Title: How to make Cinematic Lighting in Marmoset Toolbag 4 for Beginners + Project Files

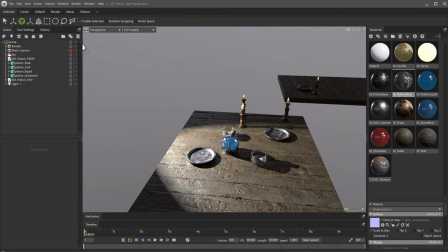249s
I really like this light position. The shadows make some interesting lines transversal to the potion.
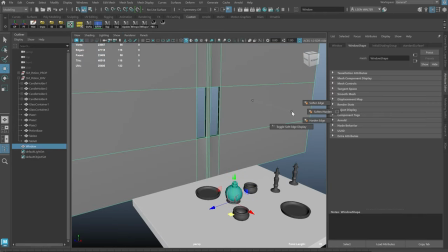255s
But the scene is too bright. In order to keep the light intensity and control the brightness of the scene, I will add a wall with a window to let the light pass through.
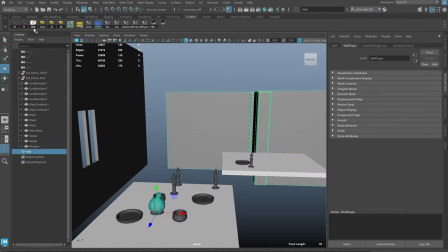264s
I will take this chance to make a wall for the background. Now, let's bring both of these elements to our scene in Marmoset.
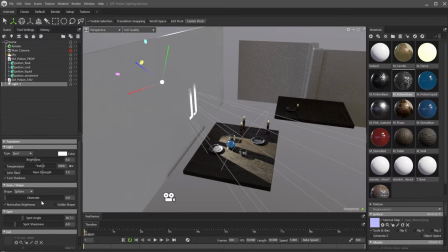272s
Another crucial factor in creating cinematic lighting is the softness of the shadows.
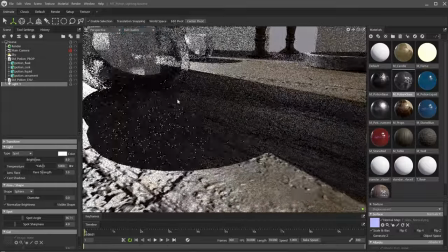277s
Right now, the shadows are very sharp, which makes the scene look 3D and unrealistic.
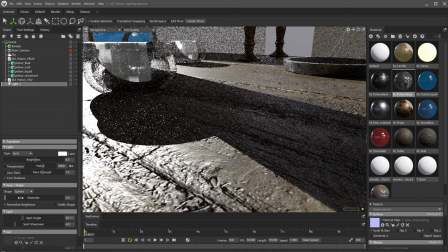283s
The lights in real life are not this sharp. Let's add some softness by increasing the light's diameter.
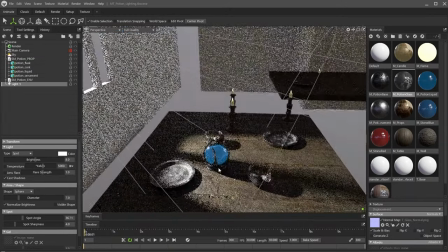290s
That's it, much better. Before I forget, let's apply the materials to the recently added walls.
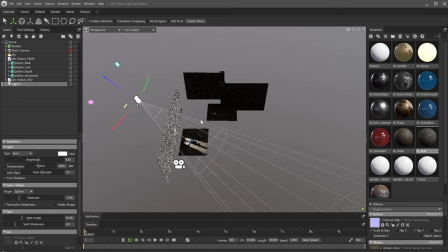298s
Even if the wall with the window is not visible from the camera, the light will bounce from the wall into the scene.
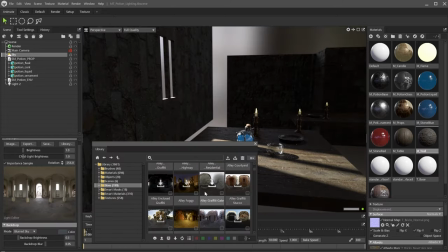304s
So, I also added a brick wall material. Before moving on to the secondary lights, I want to increase the ambient lighting.
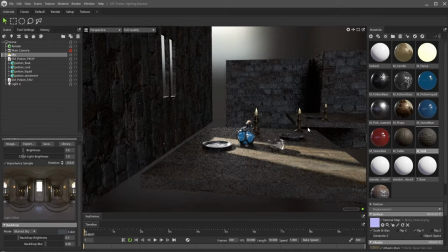312s
Let's change the HDR image and increase the brightness to 1.25.
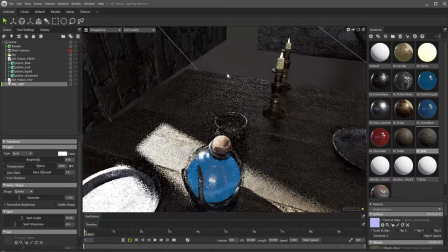319s
Now, we can move on to the secondary lights. I will place a light on top of each candle to emulate the light emitted by the flame.
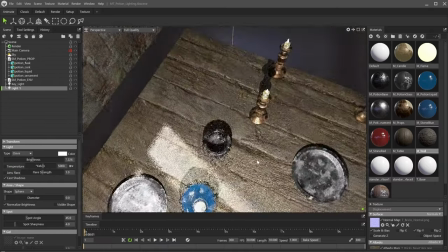327s
Change the light type to Omni. Adjust the position so the light is on top of the candle.
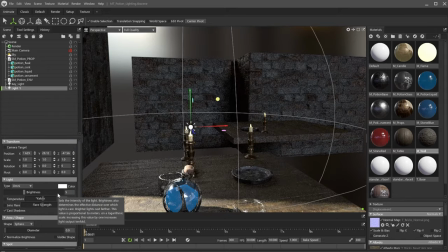334s
Then, adjust the brightness. Because these are secondary lights, they should not stand out more than the key light.
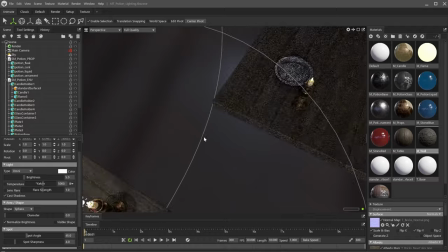342s
Now, let's duplicate the light for the remaining candles in the scene.
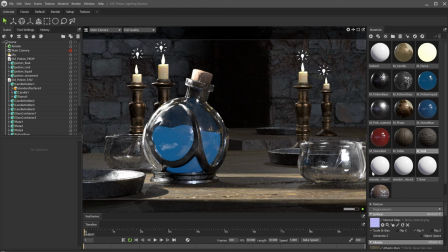347s
This stage is an excellent moment to set up the camera and post-process effects. Let's start with depth of field. Select the camera from the scene panel. In the focus section, click on the depth of field drop-down and select ray traced.
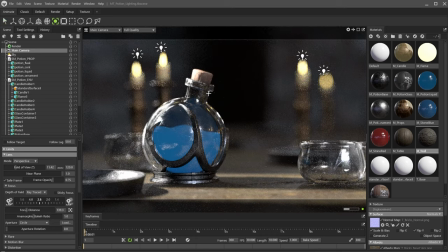362s
Now click the target icon next to the focus distance slider. On the viewport, click where you want to be the focus point. In this case, the focus point will be the potion. I will set the aperture to something around 4.
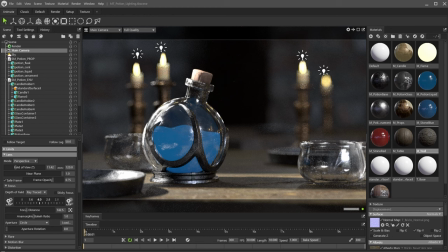377s
Remember that a smaller number here will give you a shallower depth of field. Moving on to the post-process. Go to the color section and click on the curves button. In my experience, a simple S-curve like this one will usually do the trick.
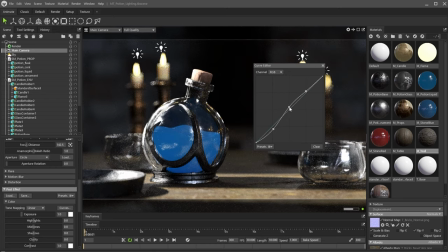394s
Editing the curves can take a long time to fine-tune. But now I just want to add a bit of contrast to the image.
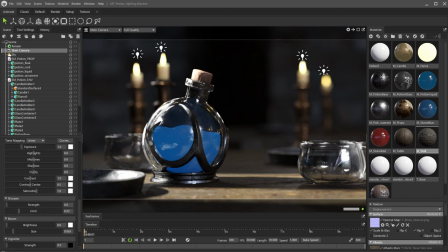402s
Next, sharpen. This is a crucial step to make your renders pop. I recommend not to use values above 1. Bloom adds a soft glow to bright areas, giving your scene a dreamy, cinematic quality.
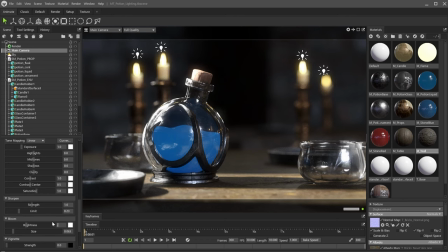415s
Use it to simulate the way light interacts with an actual camera lens. I also recommend using low values. A vignette helps to focus attention on the center of the frame. Adjust the intensity and size to complement your composition.
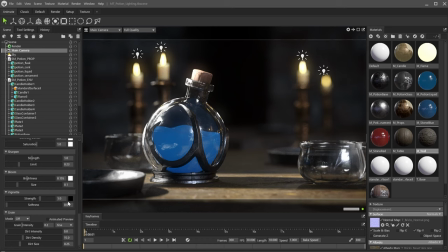431s
The proper intensity will change depending on your scene's mood. Here, I will use a strength of 1 and a softness of 0.22. Next, let's add some grain to our image. Change the mode to film.
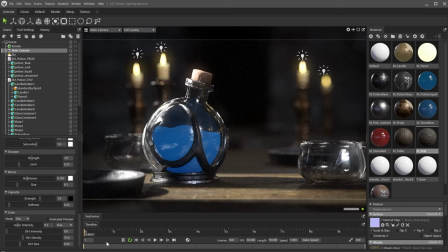446s
Adjust the grain intensity to something subtle like 0.1. For the texture of the grain effect, I like to use medium. Now that the post-process is completed, let's go back and tweak the lighting. First, let's change the temperature of the key light.
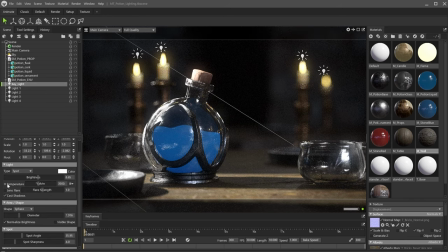463s
Click on the temperature checkbox and set the value to 3500 degrees.
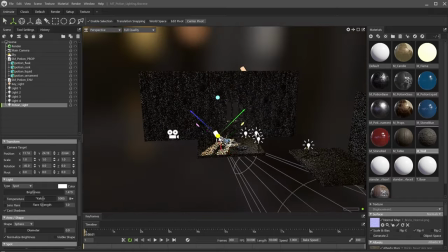468s
I want to add a blue accent on the table next to the potion. So, let's add a new spotlight and place it facing the table.
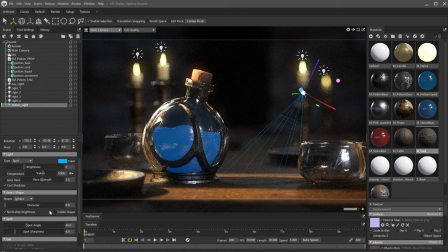477s
Then, I will adjust the intensity and color to emulate the potion refraction. I want to create a small blue highlight in the metal part. There, that looks good. It's time to apply what we've learned and do more iterations.
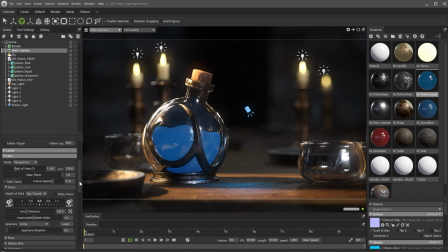492s
Usually, tutorials show a very linear and organized way of working from one step to the next.